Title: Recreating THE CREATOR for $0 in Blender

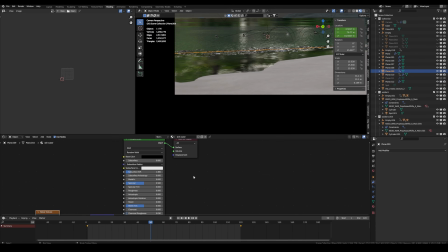[8:17]
And then for the water, so this is also a principal texture, a pretty simple setup with the transmission to 1 and the roughness to 0.
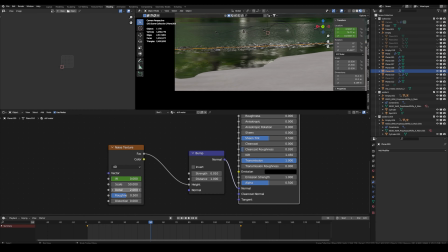[8:25]
And then with the bump node, I added a noise texture to give it some normal displacement. And I also changed it to 4D, so I could animate this a little bit, but be cautious with that because it can look weird if you animate it too much.
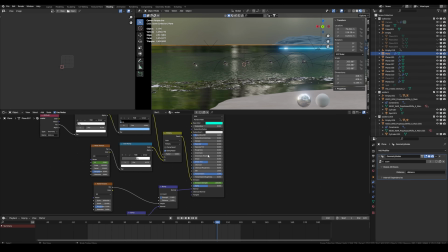[8:39]
For the backwater, I did the same thing, but I put the bump a little bit more up, and then I combined two noise textures.
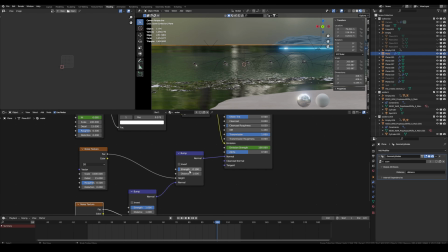[8:49]
One is the smaller one for the foreground,
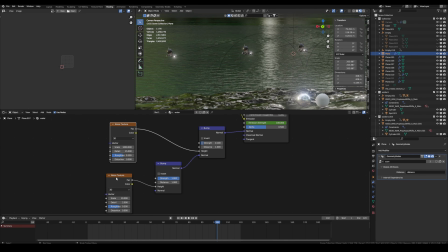[8:51]
and one is some bigger noise displacement you can see here in the background, and then I combined them.
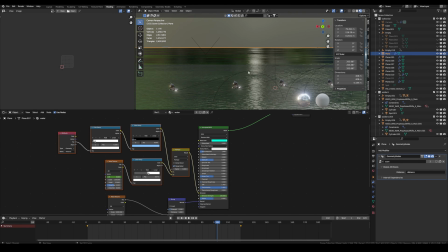[8:58]
By the way, just ignore these for now, we'll get to that just in a few moments.
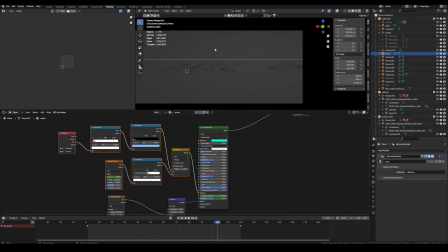[9:05]
Okay, now if you go to render view, it all works perfectly together.
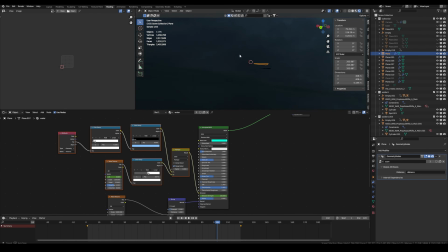[9:09]
And also a big part of that is the HDRI. I believe I used this one, which is free from Polyhaven. And yes, then I used Easy HDRI, also an add-on I mentioned in my last video, and I gave it a little bit of a tilt so I have the nice clouds where I want them,
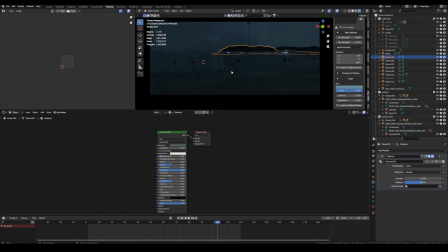[9:27]
and I also tinted it bluish and turned the gamma a bit up so it looks just like in the reference.
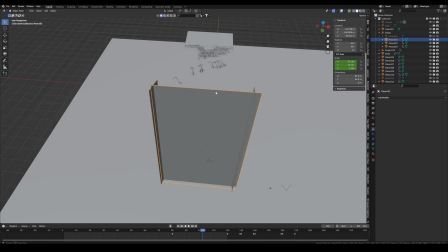[9:35]
Okay, now we're at the point where we can add in the laser.
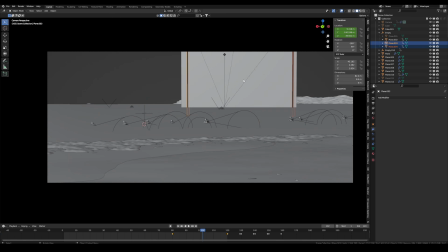[9:38]
So for this part, the video would be way too long and kind of boring if I would show it exactly how I did it,
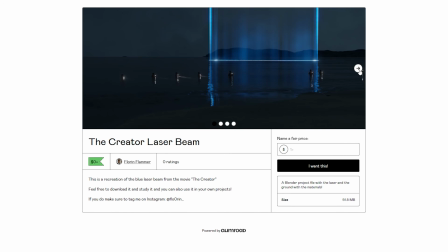[9:46]
but you can download the laser file right now from Gumroad for free.
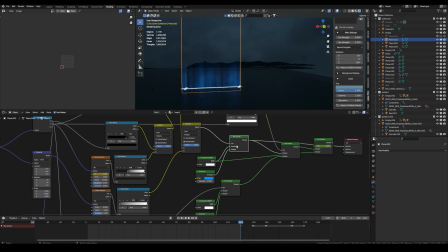[9:52]
You can find the link in the description, it's the first link. So if you want to use that, or if you want to see exactly how I made it, make sure to download it yourself. play around with it, and
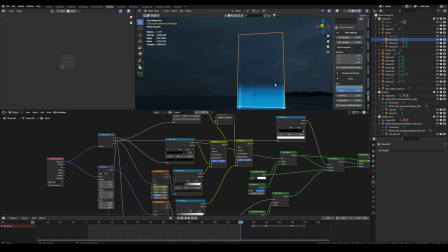[10:02]
I don't know if it's like the best or most efficient version, but And yeah, it just worked for me. But essentially it's just like 3 planes I added in, which like are similar to the one you see in the reference,
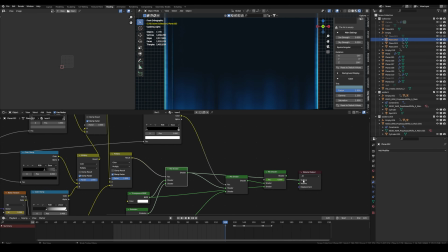[10:19]
and then I just mixed some transparent and emission textures
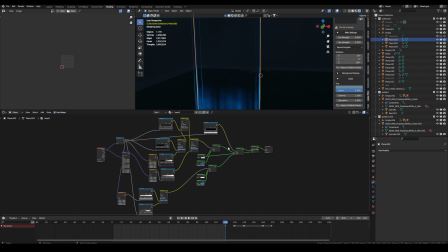[10:24]
and masked them and added some details with some noise textures,
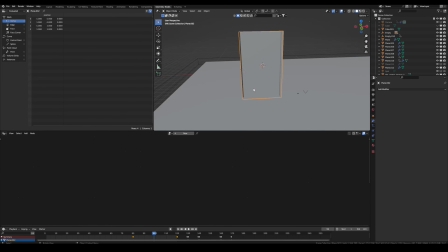[10:29]
and then I also animated it. And another cool thing is the few nodes I showed before on the water surface,
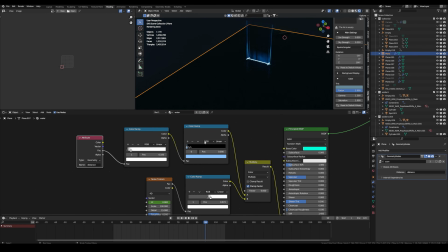[10:38]
which like add the laser on the ground.
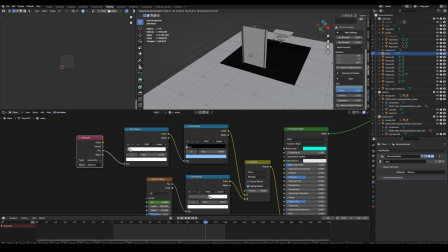[10:43]
And the cool thing if you do it like that is if like your ground is displaced, the laser still like
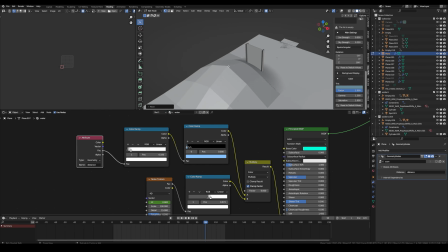[10:53]
interacts with the ground, which is great. It's just a really easy like 2 or 3 nodes geometry node setup.
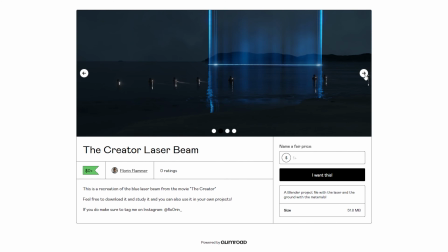[10:59]
But yeah, check out the file. You can download it for free on my Gumroad, first link in the description.
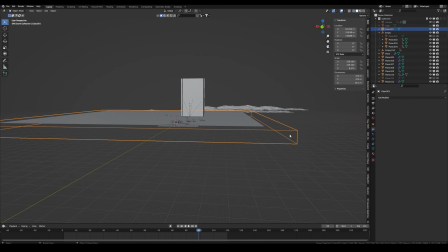[11:06]
Oh yes, something I nearly forgot is below the water surface I just added in a cube.
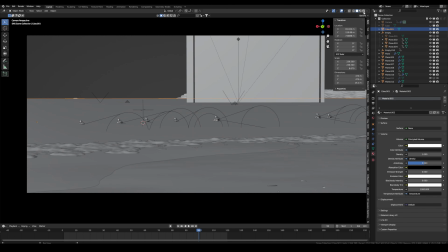[11:13]
I switched the viewport to wired, and I also gave it a principal volume texture and set the density to 1,
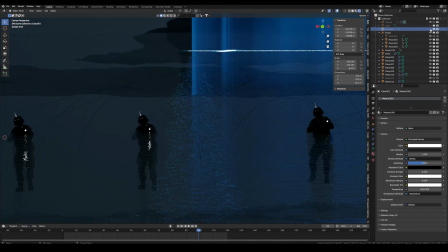[11:19]
and this just simulates this real water, because if you can see, if I turn it off,
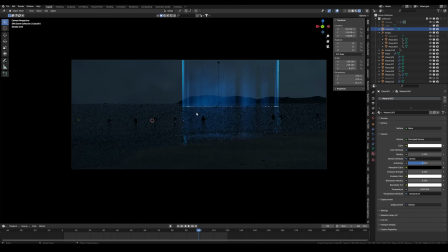[11:24]
it looks kind of funny because you can see through it really well, and it also gives it like these realistic
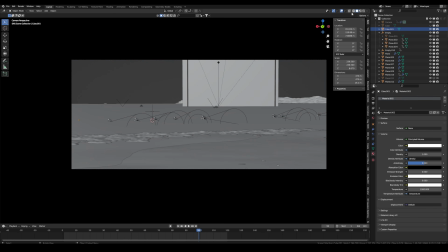[11:33]
like light rays, but just underwater or on the water surface,
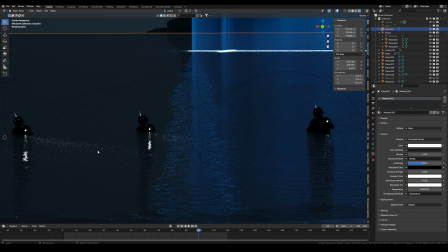[11:38]
which looks great and is also similar to the reference. So yes, with that we can render it out and we're ready to do some post-processing in After Effects.
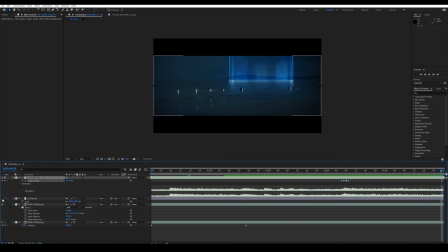[11:53]
In After Effects I first of all imported the reference video from the trailer, so I have like an accurate reference for the grading and everything. When I imported footage, because I couldn't find the right like aspect ratio that was in the original in Blender, I just de-stretched it here a bit. You can see it if I turn on the reference.